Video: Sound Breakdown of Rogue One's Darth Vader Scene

What's up everyone, this is Mark with Audio Design Desk.
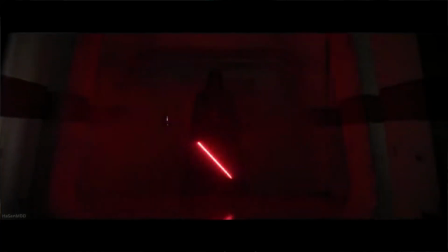(0:02)
Today we're going to be looking at Rogue One, a Star Wars story, particularly the scene where Darth Vader boards the ship and destroys the fleet of soldiers single-handedly.
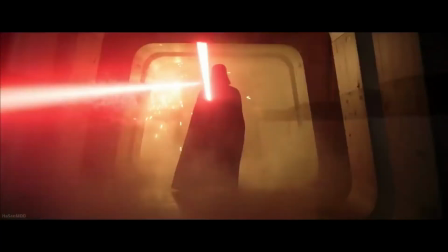(0:11)
At the end of the video, we'll actually recreate the sound score for this part of the scene in Audio Design Desk, so stay tuned.
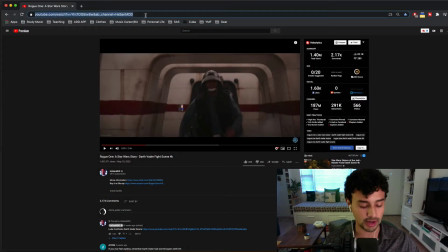(0:17)
So first, I'm just going to go to YouTube to grab that link. Command C, baby.
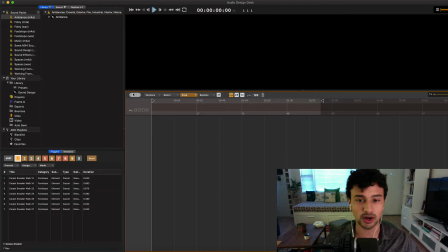(0:23)
Then I'm going to go straight to Audio Design Desk, and I can import the video directly from YouTube to Audio Design Desk just by right-clicking in this dark video space.
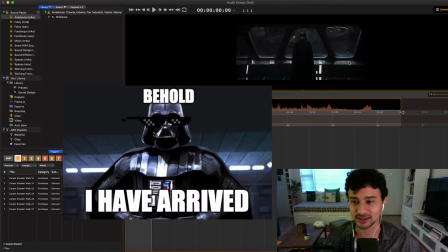(0:32)
I'll right-click and click Open Remote Video. Awesome. I'll go ahead and adjust this so I can see a bigger video frame.
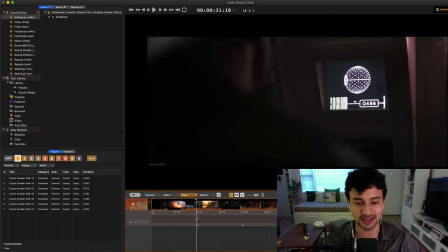(0:40)
And I'm going to start right around 30 seconds because this is where things start to get juicy. We're going to go one by one and see all the different sounds that build the intensity of this scene and also help the storytelling as well. Let's get started.
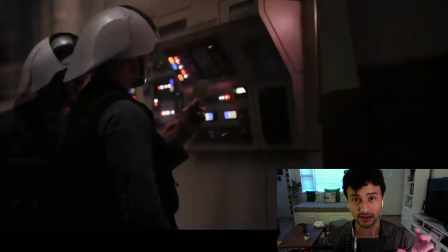(0:58)
All right, so already not only is there a close-up on that card being pulled out of that little ATM machine,
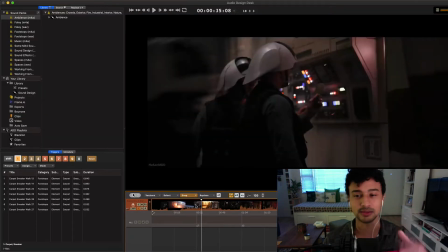(1:04)
but there is also a very loud sound cue because this is so important to the soldiers' escape, passing that card along from hallway to hallway so that they can board the ship and get out of there.
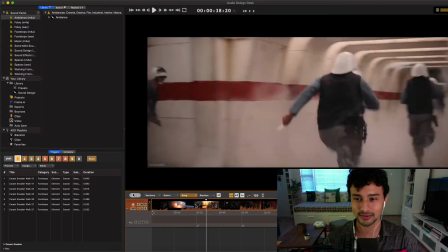(1:16) Gotta go now!
Explosions.
Hurry, let's go!
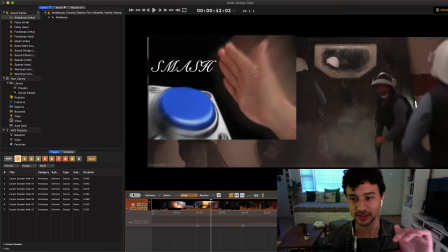(1:23)
We hear that control panel, that button being smashed once again because something is about to happen with the door.
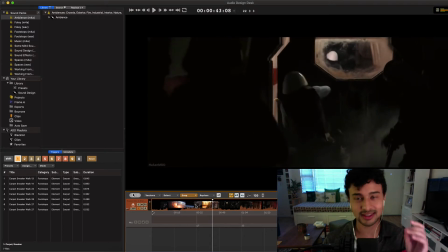(1:30)
We hear that low thud that indicates that the door is not just any old door,
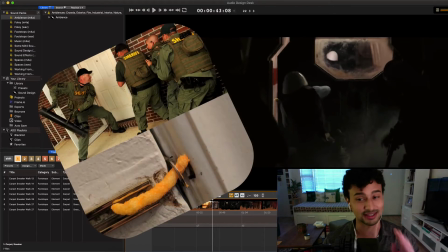(1:34)
it's a big old heavy door and it's not going to open with this little tug they're about to do.
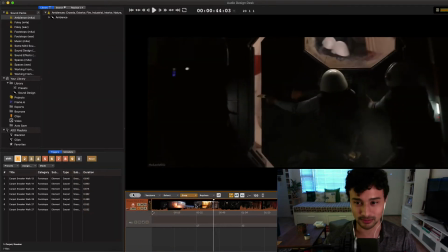(1:40)
Cute, but no cigar.
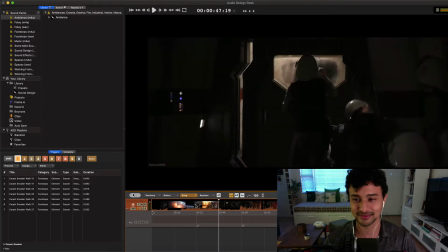Alright, so the music has dropped down to a quiet drone. We have this creaking ship sound.
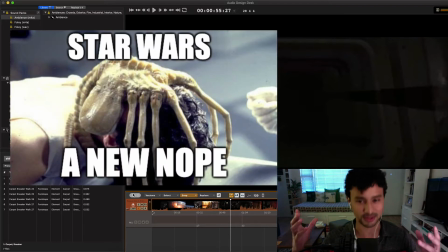(1:58)
It sounds more like Alien than Star Wars, really.
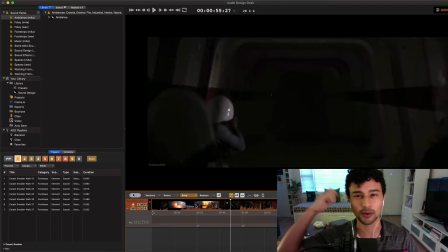(2:00)
We have this smoke vent spewing gas into the chamber, and of course that repeating alarm sound to just drill the intensity into our minds.
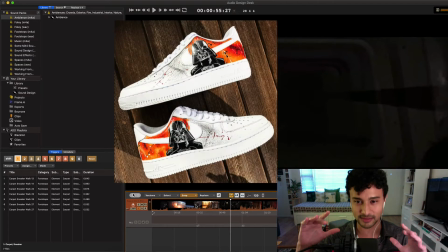(2:08)
Up next, we're going to hear Darth Vader's big old footsteps, and we're also going to hear that iconic breathing.
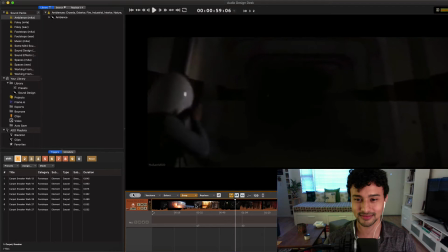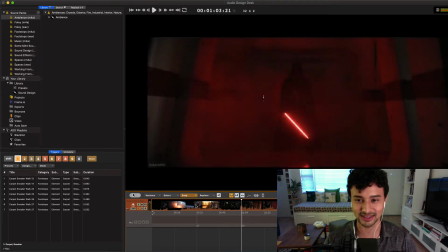(2:22)
Is.
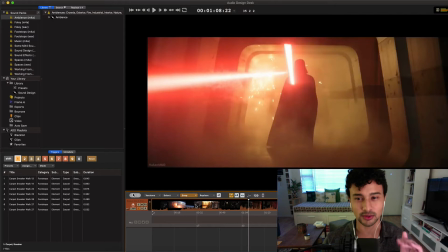(2:27)
All right, so pay attention right here to the way the laser sound is being treated. Not only are we hearing the shots fired, we're hearing them bounce off the lightsaber, and then we're also hearing them either absorbed into the walls or ricocheting, panning left and right to follow the image. So there's a lot going on just with these laser sounds.
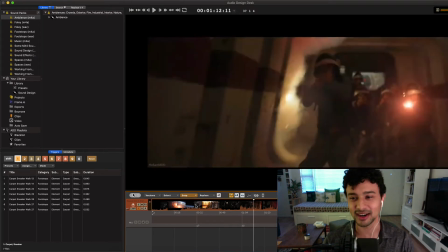(2:50)
Ooh, and what does a laser sound like hitting the body? There's that arrow-like sound when it flies through the air. There's that burning sound when it hits their chest. But then there's also a thud, right? As it hits them, slams into them, and sends them flying back. Without that thud, it would seem, a little less hefty.
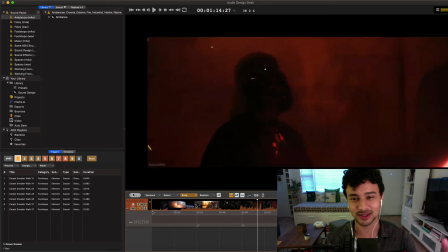(3:10)
The voice is filtered when he's on the other side of the glass. That's a classic technique.
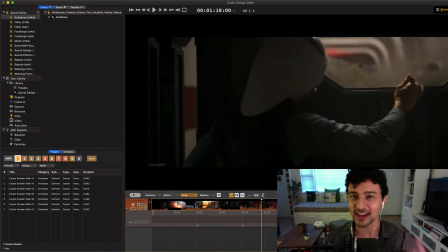(3:16)
We have that low sub come in whenever the force is going to be used. It's one of the coolest things. We also have that cloth flap as he flies into the ceiling and slams against it. It's not going to open, bro.
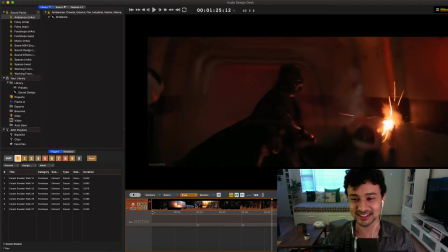(3:33)
Ah, that is one of my favorite parts of this scene. We hear the guns being pulled out of their hands. There's this metal sound and then they slam against the ground and skitter away. So much going on just right there.
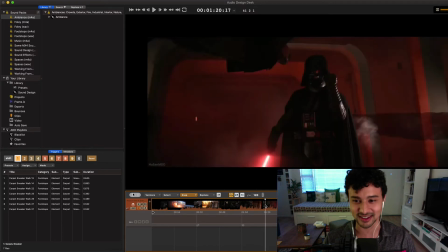(3:45)
Let's hear that again.
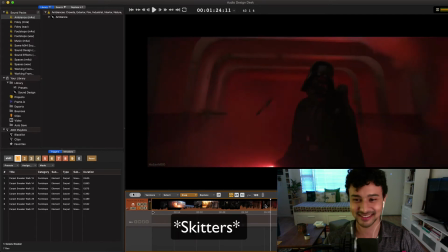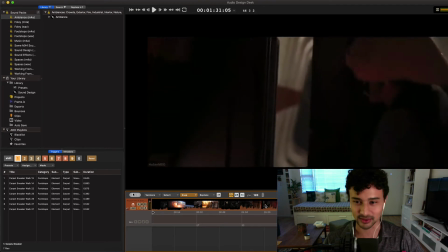(3:54)
More sub. There you go.
Take it. Take it.
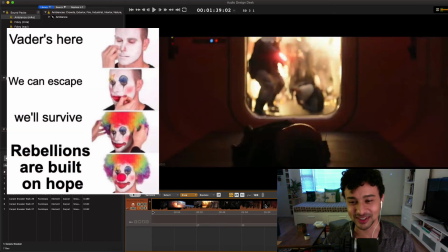(4:03)
And you gotta have that slapstick moment. He hits the ground. You hear his whole body slam against it.